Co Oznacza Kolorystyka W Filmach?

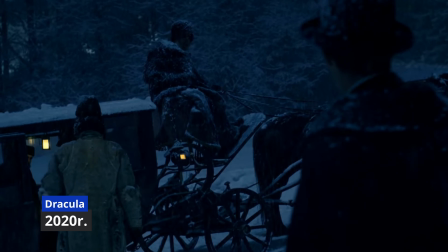7s
Witam! Zastanawialiście się kiedyś, dlaczego horrory są zazwyczaj mroczne, pokolorowane w sposób taki, że w mroku dominuje odcień niebieski?
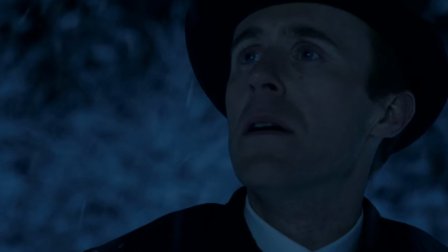16s
Zastanawialiście się kiedyś, jak kolor potrafi wpłynąć na odczucie
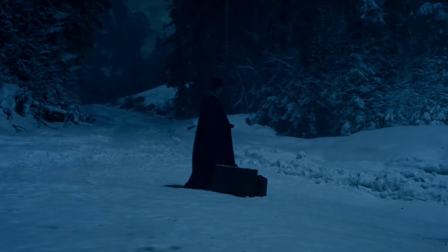20s
potencjalnego konsumenta zasiadającego przed telewizorem i zajadającego się wigilijną kiełbasą?
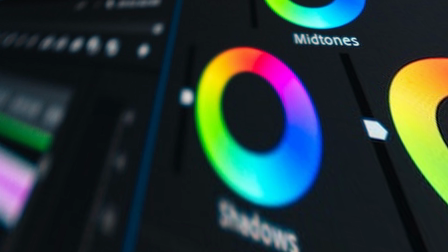26s
Zanim jednak przejdę do odpowiedzi na to pytanie, warto tutaj powiedzieć, czym jest kolor korekcja i czym jest kolor grading.
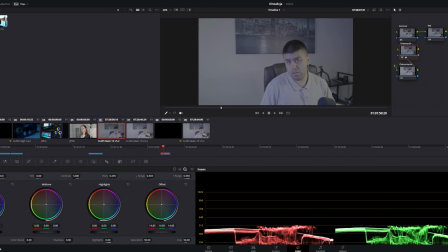33s
Kolor korekcja jest to zabieg polegający na poprawie kolorów. Przykładowo montażysta dostaje materiał nagrany w profilu płaskim, logarytmicznym, czyli jest to materiał o niskim nasyceniu kolorów i kontrastu.
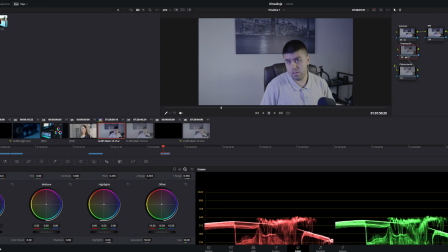45s
Obraz jest taki wyblakły. Dzieje się tak, ponieważ profil płaski jest to krzywa gamma o szerokim zakresie dynamiki, dzięki czemu jesteśmy w stanie osiągnąć satysfakcjonujące nas rezultaty w postprodukcji. Kiedy dostajemy taki materiał wyprany z kolorów, robimy podstawową korekcję kolorów, czyli ustawiamy ekspozycję, kontrast,
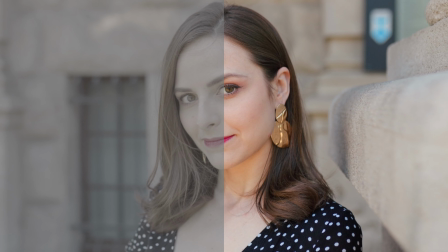64s
balans bieli i taki materiał, który już nabiera, nazwijmy to w cudzysłowie, kształtów, możemy pokolorować i pobawić się w tak zwany color grading.
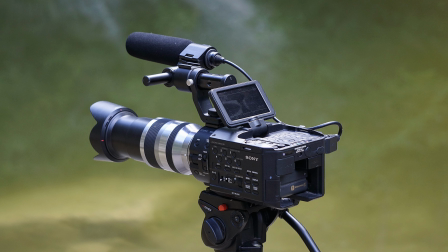73s
Nasze aparaty bądź kamery posiadają tak zwaną głębię bitową. Czym ona jest?
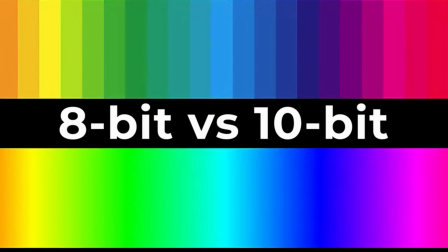78s
Mówiąc prosto i krótko, pojęcie to odnosi się do ilości informacji zawartych w jednym pikselu obrazu.
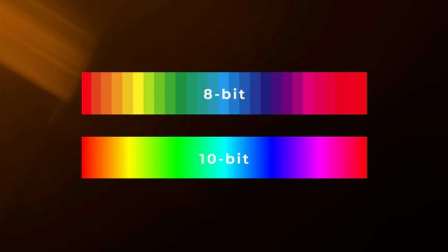84s
Czyli jeżeli aparat nagrywa w 8 bitach, to znaczy, że 8 bit to głębia bitowa, w której jeden piksel zawiera 8 bitów informacji.
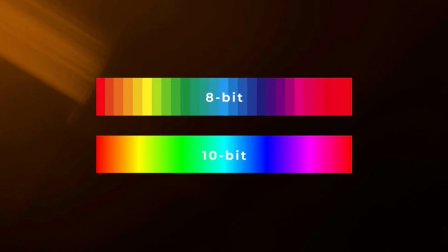93s
Mówiąc w skrócie, możliwe jest wtedy wyświetlenie ponad 16 milionów różnych odcieni kolorów.
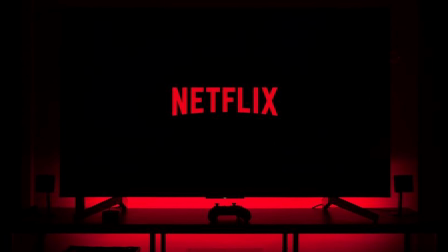99s
Jeżeli nic się nie pozmieniało, 10 bit jest minimalnym standardem na platformach typu Netflix, a to już nam daje 1 miliard różnych odcieni koloru. Mój Lumix, którego do Was nagrywam, potrafi na maksa wyciągnąć 12 bitów.
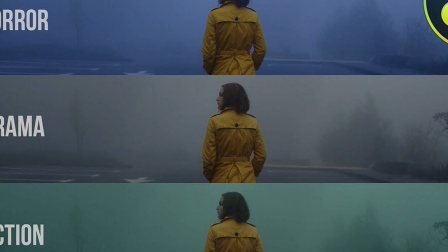113s
Ale wracając do color gradingu.
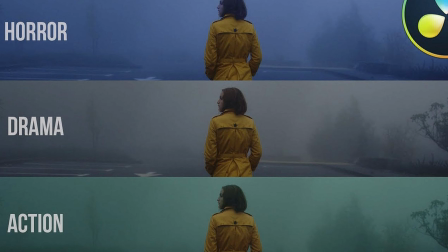115s
I tutaj mamy wielkie pole do popisów, ponieważ materiał, który wcześniej sobie przygotowaliśmy, możemy pokolorować według naszego uznania,
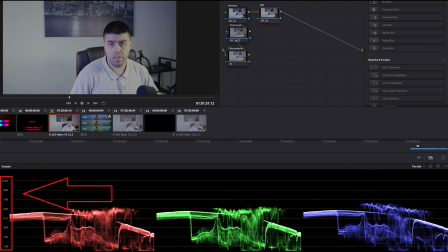124s
bądź jak tylko zażyczy sobie tego zleceniodawca, oczywiście pamiętając tutaj o zakresach, których raczej w komercyjnych zastosowaniach nie powinniśmy przekraczać.
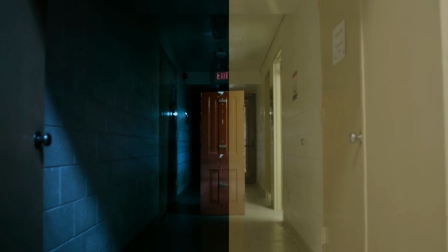133s
Możemy skorzystać z lutów, które sobie zakupimy, aczkolwiek takie luty i tak warto mimo wszystko poprawić, bądź możemy samemu zacząć skrobać marchewkę. Czyli mówiąc w skrócie, nadajemy filmowi odpowiedni, pasujący pod dany klimat,
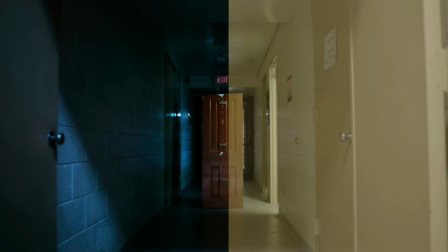146s
historię, kolor, który później ukazuje nam się przed oczyma na ekranach kinowych. Jest to tak zwany proces nakładania i modyfikowania kolorów w nagraniu wideo.
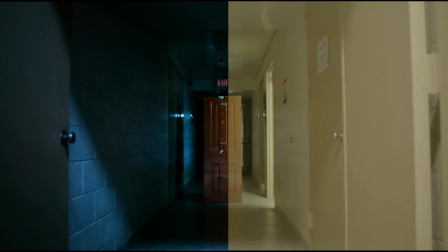156s
Nie będę się tutaj rozgadywał o stricte technicznych aspektach, a mógłbym i w przyszłości może zrobię jakiś odcinek na ten temat.
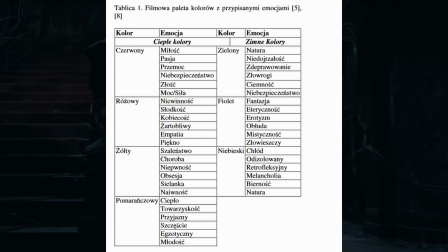163s
Natomiast teraz chciałbym skupić się na czymś innym. Znalazłem ciekawą pracę, w której przedstawiona jest filmowa paleta kolorów z przypisanymi emocjami. Zwróćcie uwagę na emocje przypisane do danego koloru. I przykładowo weźmiemy sobie na celownik kolor niebieski. Jest to kolor, który opisuje chłód, odizolowanie, melancholię, bierność.
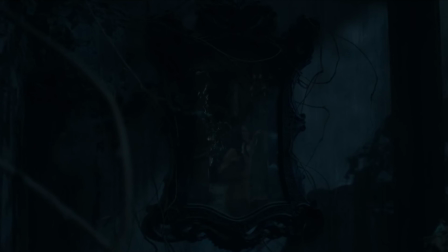183s
Kolor ten zazwyczaj jest używany w horrorach. Weźmy sobie na tapetę serial Nawiedzony dom na wzgórzu.
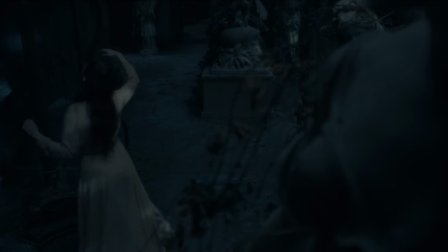189s
Wiem, bardzo często biorę sobie ten serial na tapetę, aczkolwiek bardzo go lubię.
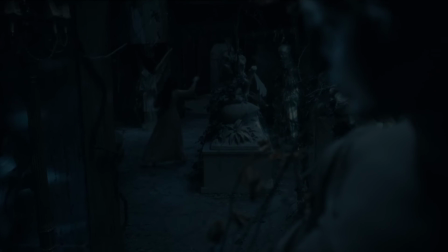194s
Poza mrokiem, jaki panuje w tym serialu, dostrzec możemy niebieski odcień, który dominuje chociażby w czerni bądź na twarzach i ubraniach aktorów.
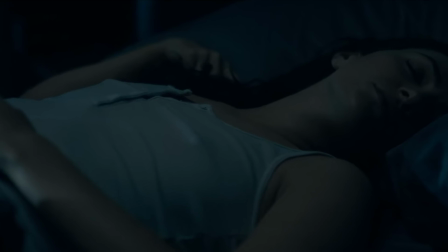203s
Jest to właśnie zabieg, który jest opisany w tej tabelce. Ma wpłynąć na nasze emocje i odbiór danego tytułu.
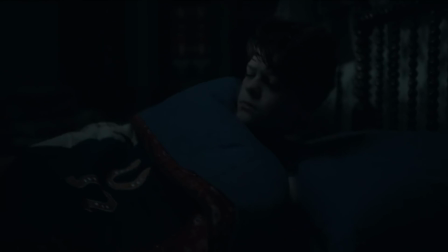209s
I pamiętam śmieszną sytuację, kiedy osoba z mojej rodziny wspomniała mi, że mam źle skalibrowany telewizor, a ja mu odpowiedziałem: nie, to tak ma wyglądać.
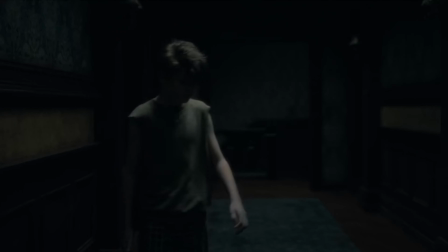219s
Taki jest zabieg stosowany w horrorach. Oczywiście nie jest powiedziane, że kolorów nie można łączyć.
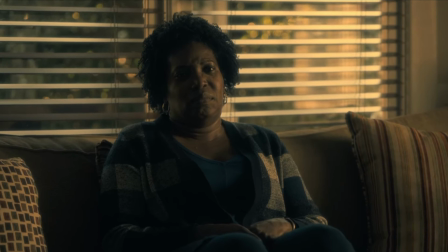224s
Przykładowo w tej scenie, w tym samym serialu, mamy dominujący kolor żółty, który jest ciepłym kolorem,
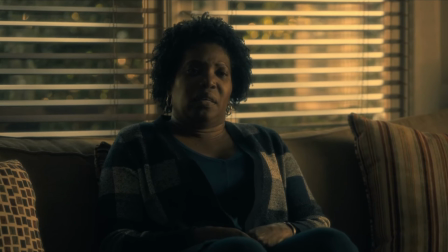230s
aczkolwiek symbolika jest również nie do końca pozytywna, ponieważ odpowiada za chociażby niepewność, bądź szaleństwo lub chorobę.
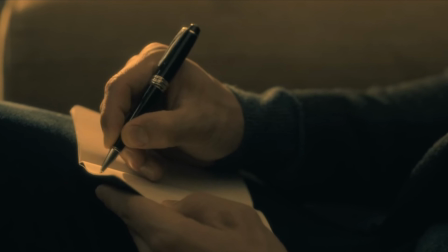238s
Prawdą jest, że kolory dominujące w horrorach to raczej niebieskie odcienie z często podkręconymi kolorami kluczowych obiektów.
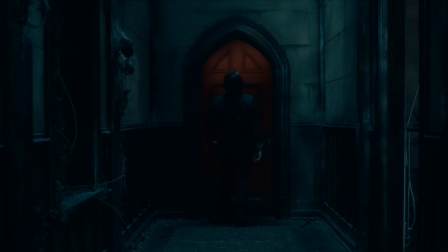245s
To też jest bardzo ważne. Przykładowo, w Nawiedzonym domu na wzgórzu są czerwone drzwi, które ewidentnie wyróżniają się na tle całego otoczenia.
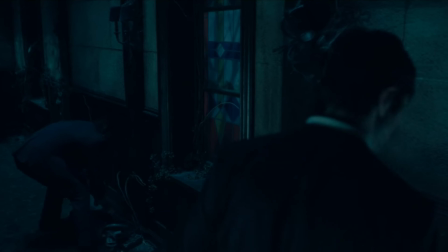254s
Skupiają na nas swoją uwagę i nadają takiej nutki tajemnicy i niepewności.
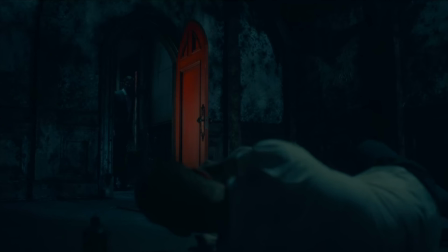259s
Jest to zabieg artystyczny, który został zastosowany przez reżysera, a który zasiewa w nas takie ziarno niepewności,
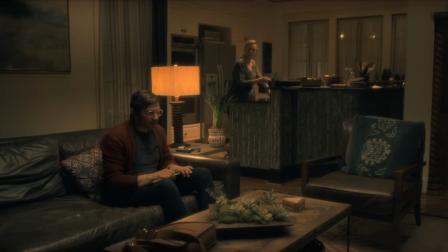266s
bo jednak po coś te drzwi są, z jakiegoś powodu się o nich wspomina i raczej nie przedstawia się ich w superlatywach.
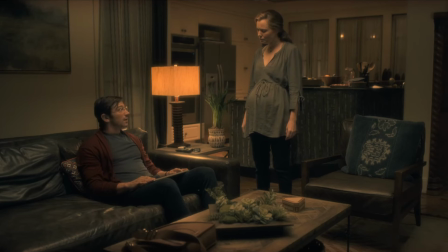273s
Zapewne oglądaliście wiele takich filmów, w których zastosowano takie zabiegi podkręcające kolorów danego przedmiotu występującego w filmie.
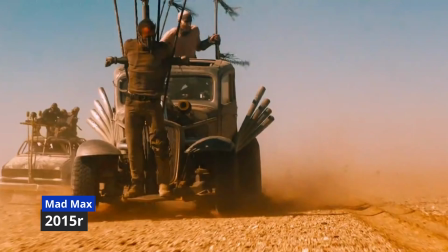281s
Jeżeli jednak chodzi o pokolorowane filmy, w Mad Maxie przykładowo mamy dominujące kolory żółte,
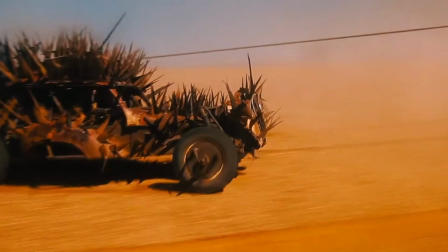286s
pomarańczowe i czerwone, jak i również w scenach nocnych mocno dominującym kolorem jest niebieski.
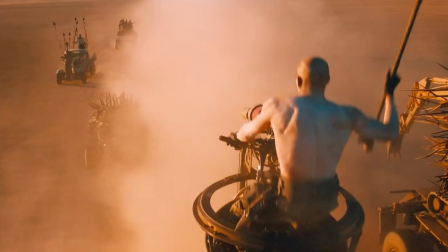292s
Kolory te mówią bardzo dużo o filmie i ukazują beznadziejność, w jakiej znajdują się bohaterowie.
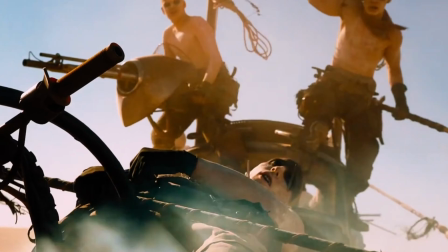298s
Aczkolwiek ukazują również nam, że mamy do czynienia ze zgraną paczką, która łatwo się nie poddaje i dąży do celu pomimo przeciwności losu.
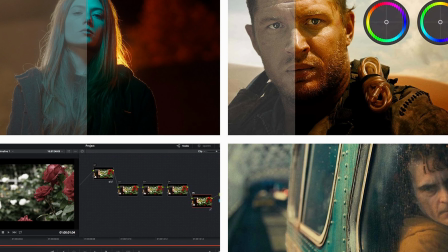307s
Osobiście bardzo jestem zajarany możliwościami, jakie jesteśmy w stanie osiągnąć za pomocą kolorów w filmach.
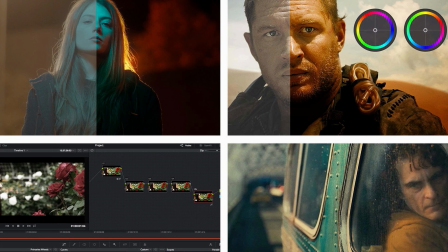313s
Przyznam szczerze, że podczas montażu filmów, czy to tych na YouTube, czy tych prywatnych, większą frajdę sprawia mi przesiadywanie w kole
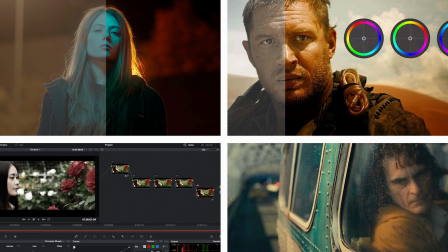320s
kolorystycznym i bawienie się kolorami niż samo montowanie filmów i klejenie porozsypywanych po mojej osi czasu kawałków. Dziękuję za obecność, z mojej strony to wszystko, a Ciebie, drogi widzu, zapraszam do sekcji z komentarzami, jak i również zachęcam do pozostawienia subskrypcji oraz lajka, żeby być na bieżąco z kolejnymi odcinkami, które ukażą się na tym kanale. Ja się z Wami żegnam, widzimy się w następnym odcinku. Cześć!